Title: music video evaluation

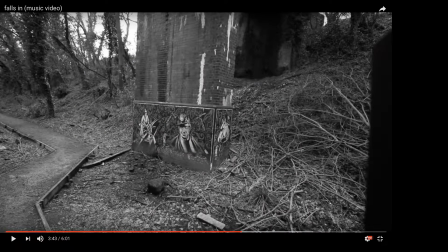Now, the reason I've left this so late to mention it is because I wanted to wait for that transitional shot.
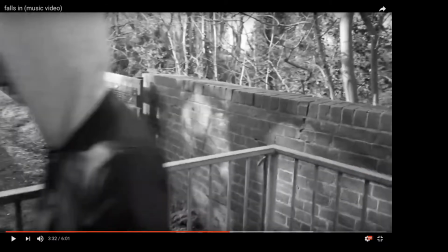If I could just go back to it.
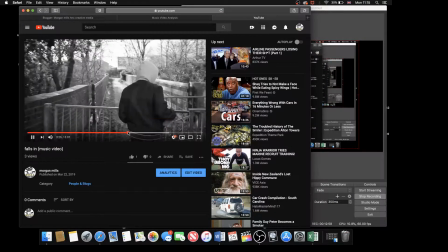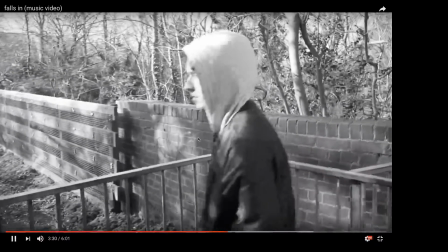I wanted to go back to this transitional shot,
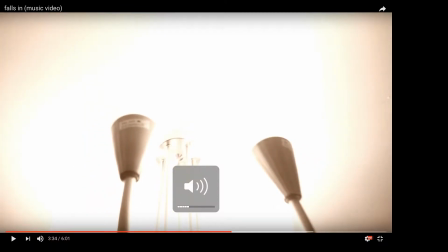and the reason why I wanted to go back to this transitional shot is because you've probably noticed throughout the entirety of this film, all of the bad I shouldn't say not bad times, but the present day times where Jack is alone is all in black and white.
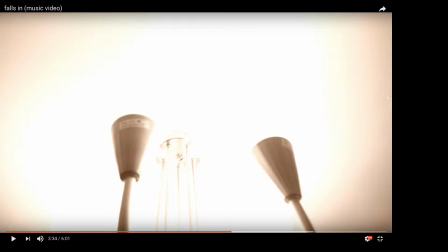And then all of the memories / flashbacks / good times is all in colour, like vivid sort of. I put a sort of a sunset sort of filter onto the actual footage itself to give that warmer feeling, to give that more welcoming, more comforting feeling.
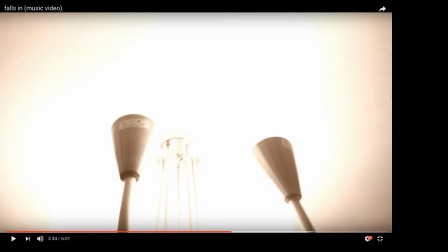The reason why I wanted that is because, again, I know I've repeated this a lot, but contrast. I wanted to show the difference between the good and the bad. Jack, the reason why I wanted to get rid of all colour in the present day sort of shots is because when someone is depressed, they don't really see the good.
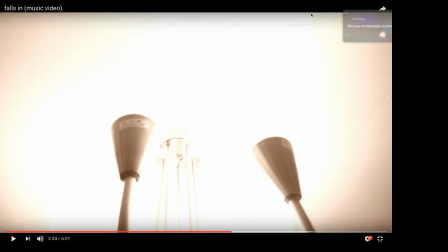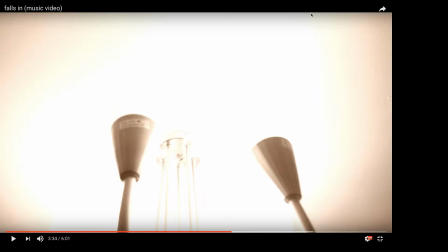Day, well, not modern day, but current times.
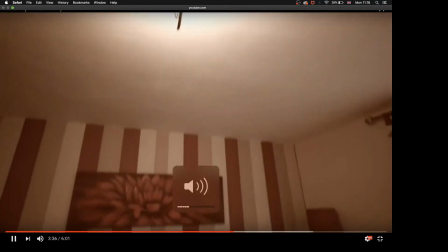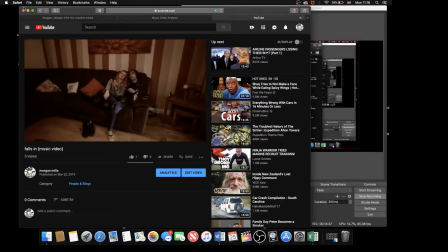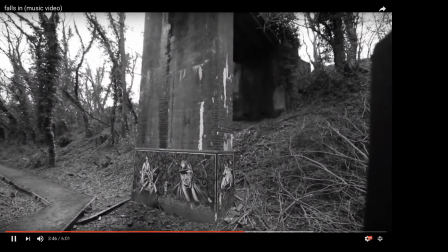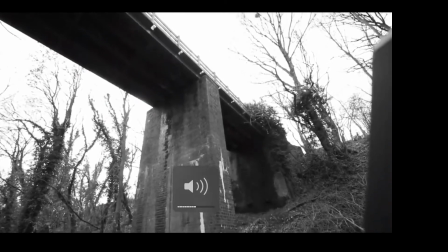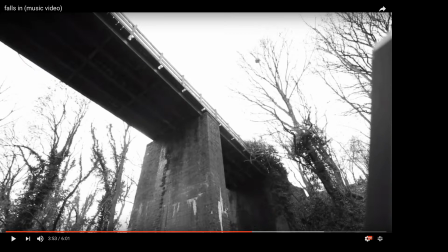This shot, we wanted to get scale of, because I'll come to it at the end. But the reason why we wanted to get this particular shot, we filmed this at Galley Common, and the reason why we wanted to get this shot is to show scale of the bridge that we're filming on.
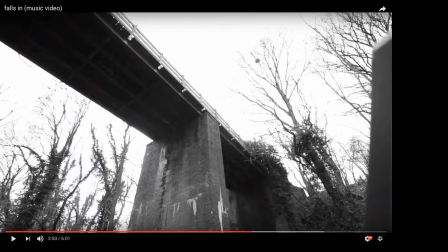the whole point of this video is that he gets so depressed that he jumps off because he can't, live without the person he loved, even though they fought a lot and it was very quite mentally abusive and physically abusive relationship, but they still loved one another.
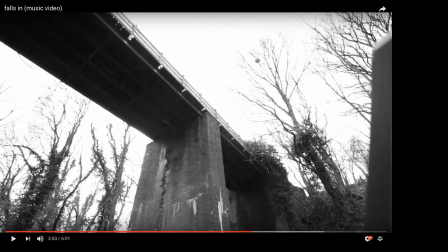And this shot is weird for me because I didn't realize this until after finishing the video, that there was a barn door of the shoulder rig on the far right, and that I didn't realize,
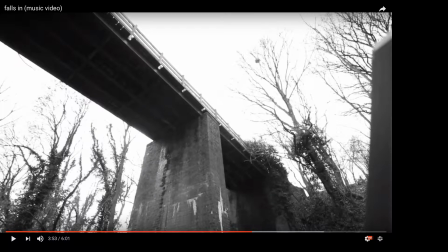and that's my own stupid fault. I didn't realize completely. It just sort of because blended into sort of the black and the white, so I just completely did not see it. So, like I said, if I had to reshoot that, that would be gone because I didn't want to resize it, because if I resized it in post, then it would just look weird compared to the rest of it.
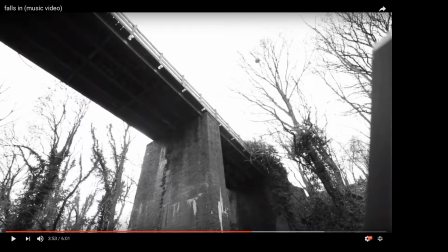And I thought if I, just zoomed in and got rid of it all, then it would sort of take away from me trying to get a scale of this bridge.
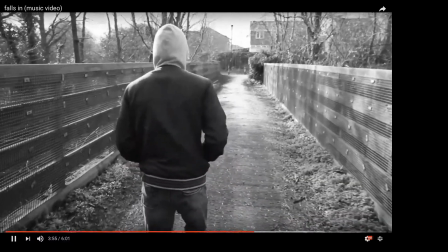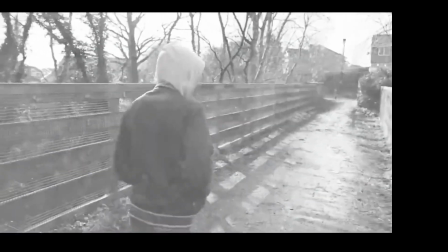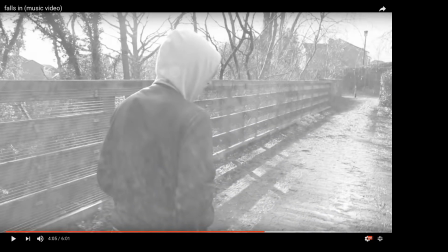So you'll notice throughout the entirety of this film, there's a lot of tracking shots and a lot of establishing shots, because we didn't really want anything else, because this is sort of just following, like I said, we weren't supposed to be like physically in like a part of this world. It was just sort of like, you're this entity sort of following the life of Jack.
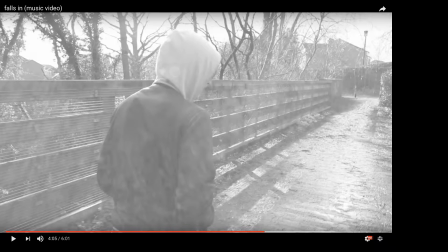And the reason why we just wanted a bunch of establishing shots and a lot of tracking shots was because we felt like we didn't need a lot of complexity when it came to this, because a lot of the actual telling of the story would come from either the movements or the actions or the transitions and the flashbacks, so we didn't really need a lot of different angles,
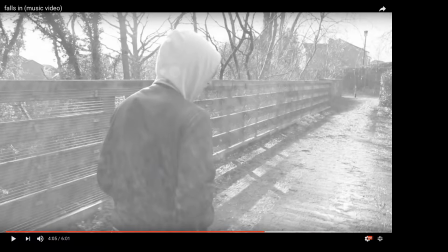or we didn't really need a lot of different sort of camera shots, because we just felt like, the simplicity works for emphasis. And we thought if we overcomplicated it with all these different camera angles, for instance, I think we used about a total of about 5 different camera angles.
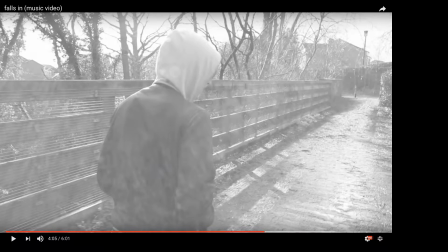We used like pans, and we used we used establishing shots, we used tracking shots, we used overhead, and on the gimbal with the Megan and Jack dancing scene, we used the gimbal's rotation to get that sort of,
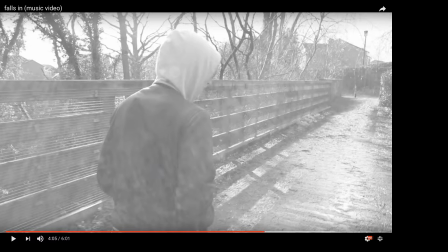again, that tracking shot. But then we used 50 mils for like close-ups and things like that. So overall we didn't use like a lot of complicated shots. Like there weren't anything that was too complicated during the filming of this. But the reason why we had that was because we just didn't want to overcomplicate it. We just thought the story we have, along with the music, along with the shots that we have planned, it will work.
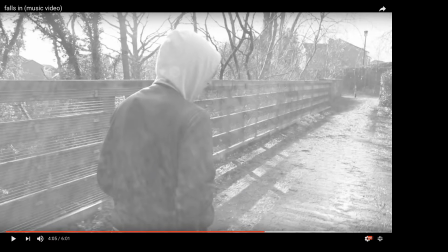It will drive home what we want the story to be. And especially with my particular edit, how I edited it, it's exactly how I wanted it to look. So, carrying on.
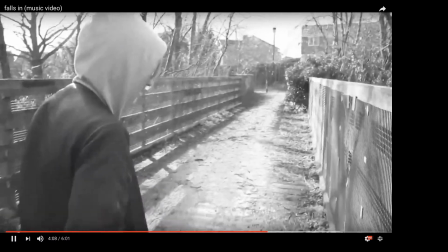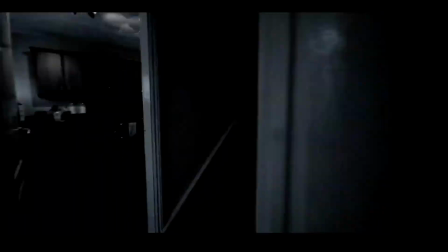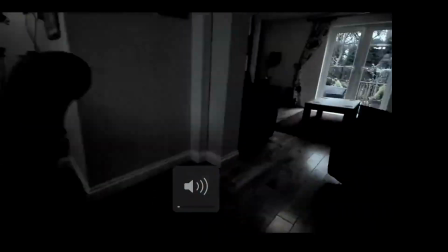Now, this bit
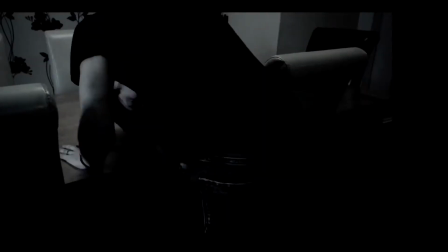is my favourite bit of the entire music video, and to be fair, it was a lot of people's favourite, because the whole point of this, and I'll keep playing it, sorry,
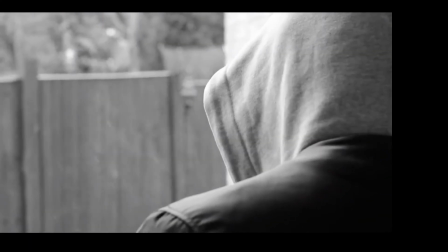the whole point of this is that it's his life is coming undone, it's unwinding, all the footage we just shot is being reversed.
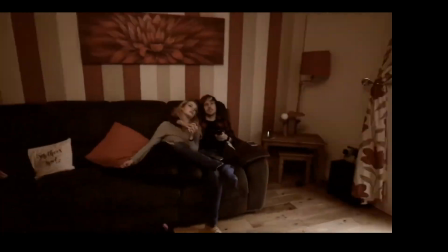So the whole point of this entire thing was, I'll pause it there,
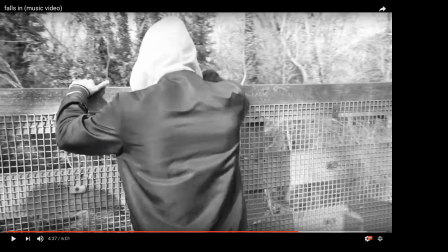the whole point of this entire thing was to make sure that you get the idea of, okay, while he's at the bridge, he's on the edge, and his life is sort of rewinding and sort of getting that feel of it. It's going backwards. It's coming undone.
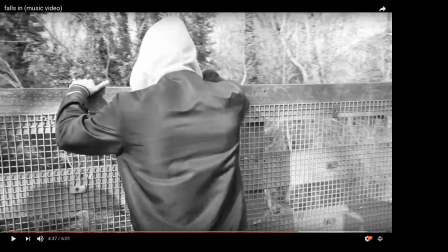Everything that built up to this is getting ruined, or sort of say erased, because he is about to commit suicide. And I thought that was a very powerful sort of message. And when I did a focus group on my music video, and at the final product,
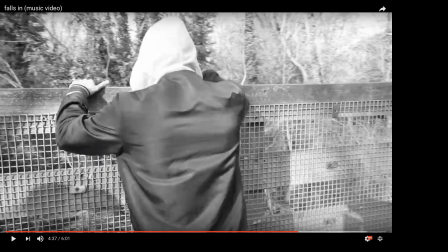I did ask them what was your favourite part of the music video, and most of the people stated that the footage was really, really good, and they loved the sort of pan backwards at the end of the film. So the whole rewind of his life,
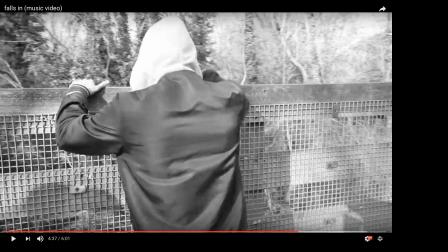and just how it was all in reverse, and how it literally like all just did the exact same thing throughout the entire music video, became undone, and it was really good, and it was a really strong message, and really, really works in the case of like understanding what it meant.
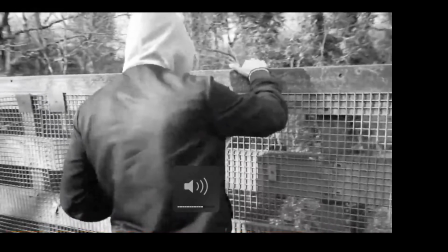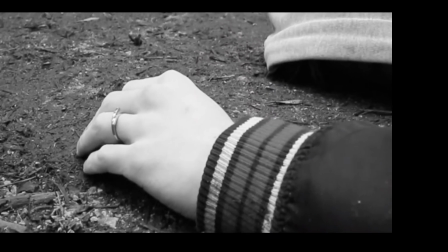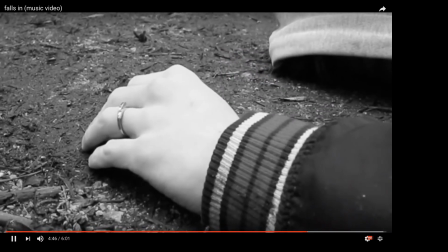Now we're going to just go back quickly. So in fact, this shot, if I had to choose, obviously besides
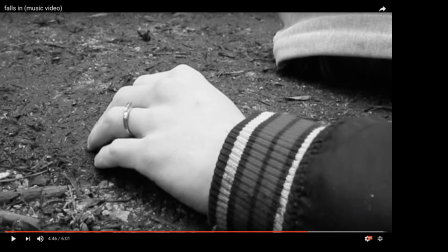it all coming, like the sort of the montage of it all coming undone, besides that, if I had to choose a favourite shot, I'd probably choose this one because this one has subtlety. This one has subtle meaning. Because as you can see, he's obviously jumped and he's hit the floor. But the focus wasn't on his body, it was on his hand. Perfectly on his left hand with the ring.
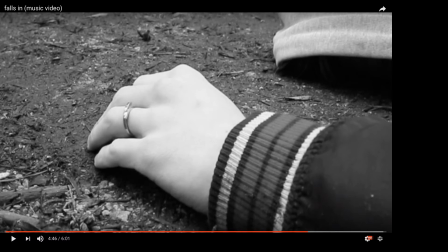He's still wearing his wedding ring as he's obviously jumped to his death. And I think this has the most subtle power and meaning. I think it went over a lot of people's heads. And I think it went over a lot of people's sort of expectations of what it was.
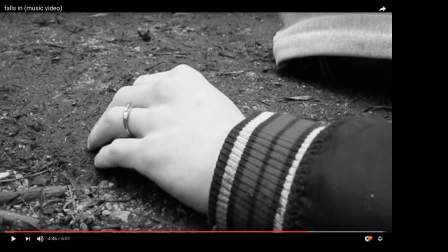But so besides everything else, this was the most, I think, underlooked. I think most definitely the most underlooked shot of the entire music video.